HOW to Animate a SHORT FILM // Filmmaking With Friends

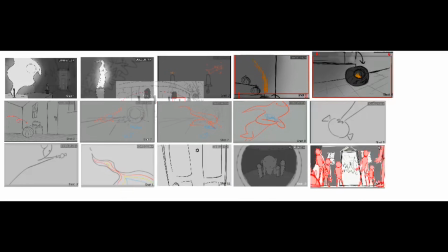When I started, my first task was compiling frames from the animatic
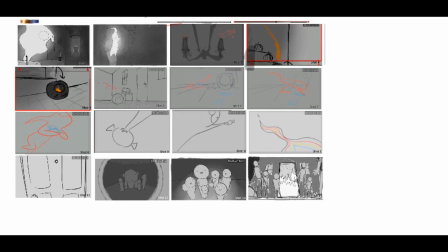and laying them out in what was roughly a grid to get a sense of the flow.
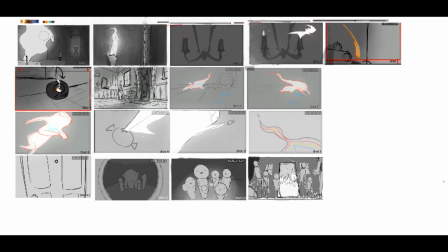But now that I think about it, I was actually kind of reverse engineering our animatic back into a storyboard.
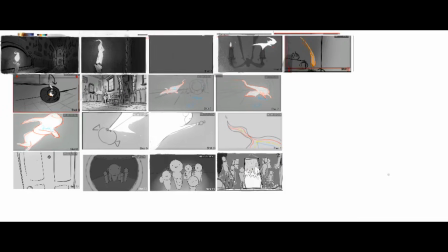But as Izabella was finishing her layouts, I pasted those in and got a more accurate sense of the background, so things were starting to really come together.
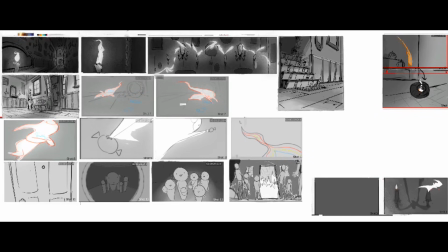Then, I thought about value.
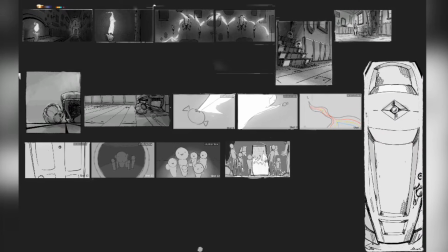So in complete grayscale, I determined the flow between light and dark sections of the film.
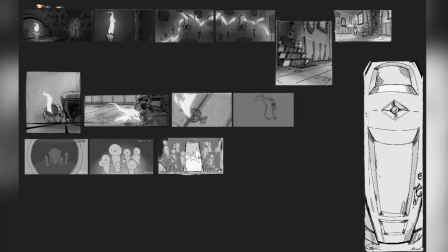This was subject to change as I worked, but it was really useful in laying the groundwork for the colors that I would later pick.
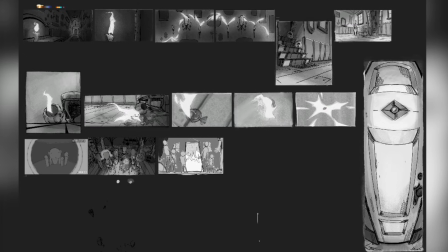My overall goal was for this film to stay mostly dark, and then grow to be a more vibrant, bright,
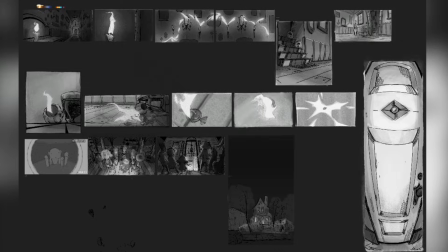and contrasty thing as the energy built, with a final, more stark mood shift with the fiery reveal.
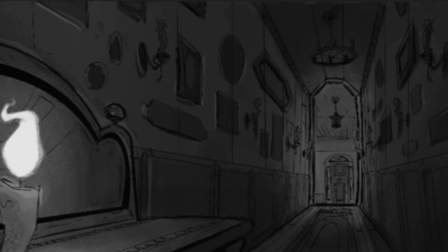When brainstorming the colors I wanted to use, I tried to balance warm and cool tones.
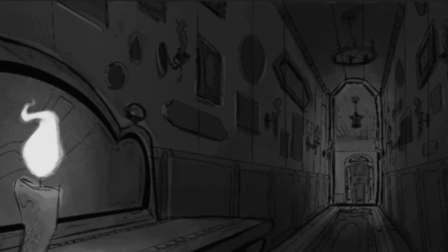For example, in the first shots, I felt right away that our big house should have a reddish-brown hue.
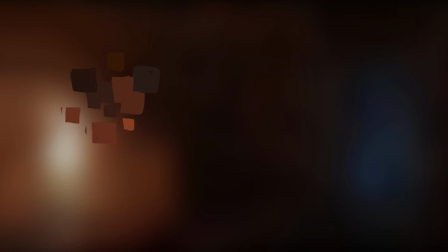It felt grand and rustic. And the outside, where Flamey would be headed, should be a pale blue in contrast.
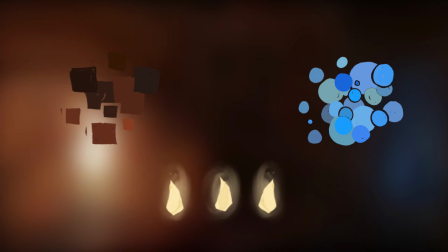I figured in my head that Flamey's light golden yellow that Michelle designed would fit really well against both of those colors.
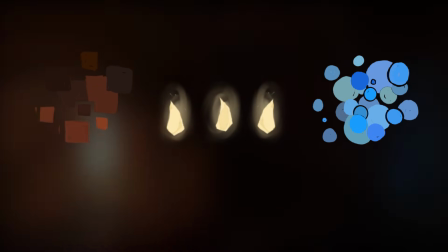But before I even went in and colored a frame of my value key, I made a gradient to see that color palette altogether.
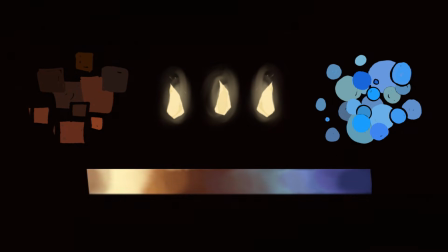After I determined that I liked it, with an overlay layer, I began to color over the first shot of the value key.
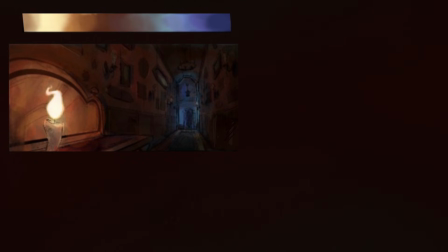However, despite that first frame working to my satisfaction, I knew I needed to plan a little bit more before diving into the rest of the color key so that the whole thing would feel more cohesive. I wanted each location to have its own feel and primary color, but still connect and blend together.
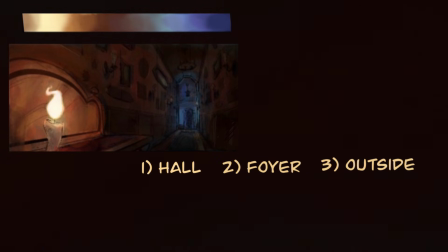We had 3 main locations to determine. 2 of them were already kind of figured out from just the very first shot that I had done. The hall main color was going to be that burnt sienna-ish brown. The foyer was going to be a light blue, like I determined with the lighting, so thinking between and from those colors, I came up with this new gradient here.
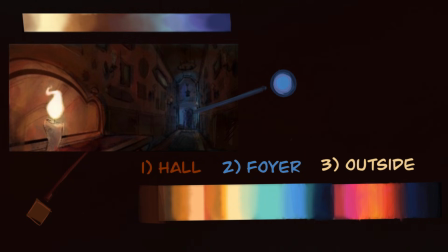For the final shots, I knew we were going for a dramatic mood shift, and this was a new segment. I wanted it to feel different from the foyer, but it's still connected, so I took the blue and made it deeper and darker. It was like a puzzle. It fell into place. And voila! Here's the final color key.
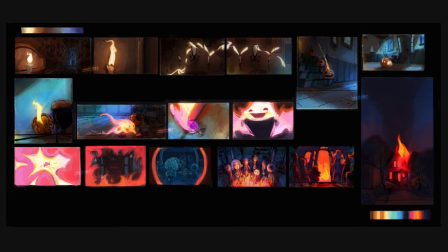As you may notice, some of these shots are different from the final, because a lot changed in the midsection with the candy. The color key was also ever evolving throughout the process and how we learned to composite, so things changed, but I think in the end it became a really strong,
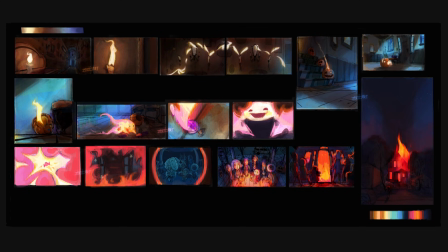cohesive flow of color. I just want to make sure that I thank Michelle. The color key would definitely not be what it is without her help. She helped me immensely, and I'm very grateful for that.
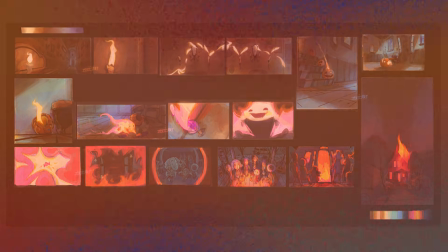Thank you so much, Michelle. Pipeline tests are clips finished from beginning to end in the style of the final film.
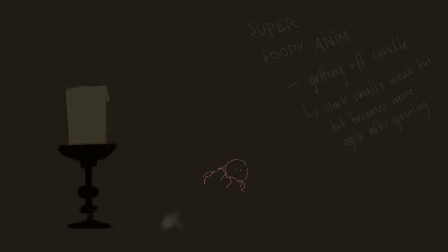It is a test to see how we can achieve the visual style, how many steps are there in the process,
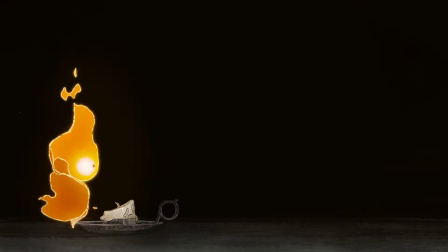what needs to be hand-drawn versus composited, and to generally sort out any problems that might arrive.
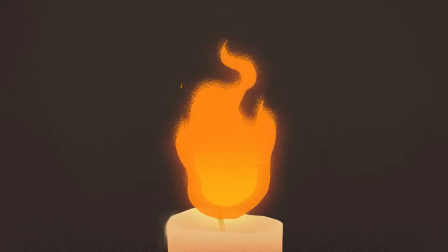It is so important because we all want to figure out the major obstacles before we embargo onto the film itself. In addition, it helps to streamline everyone's responsibility in a group setting. Janelle did some really sick pipeline tests that I'm sure have either been shown already or can be shown right now as we're talking about it. There is one wonderful pipeline test, but I'm not showing it because I'm mildly superstitious. So, sorry. To explain to you guys what you're missing out on, we needed a house burning pipeline test. And Janelle decided to use my house as the model. So she animated my house on fire. That will not be, your eyes will not lay upon that because I don't want that to happen to my actual house.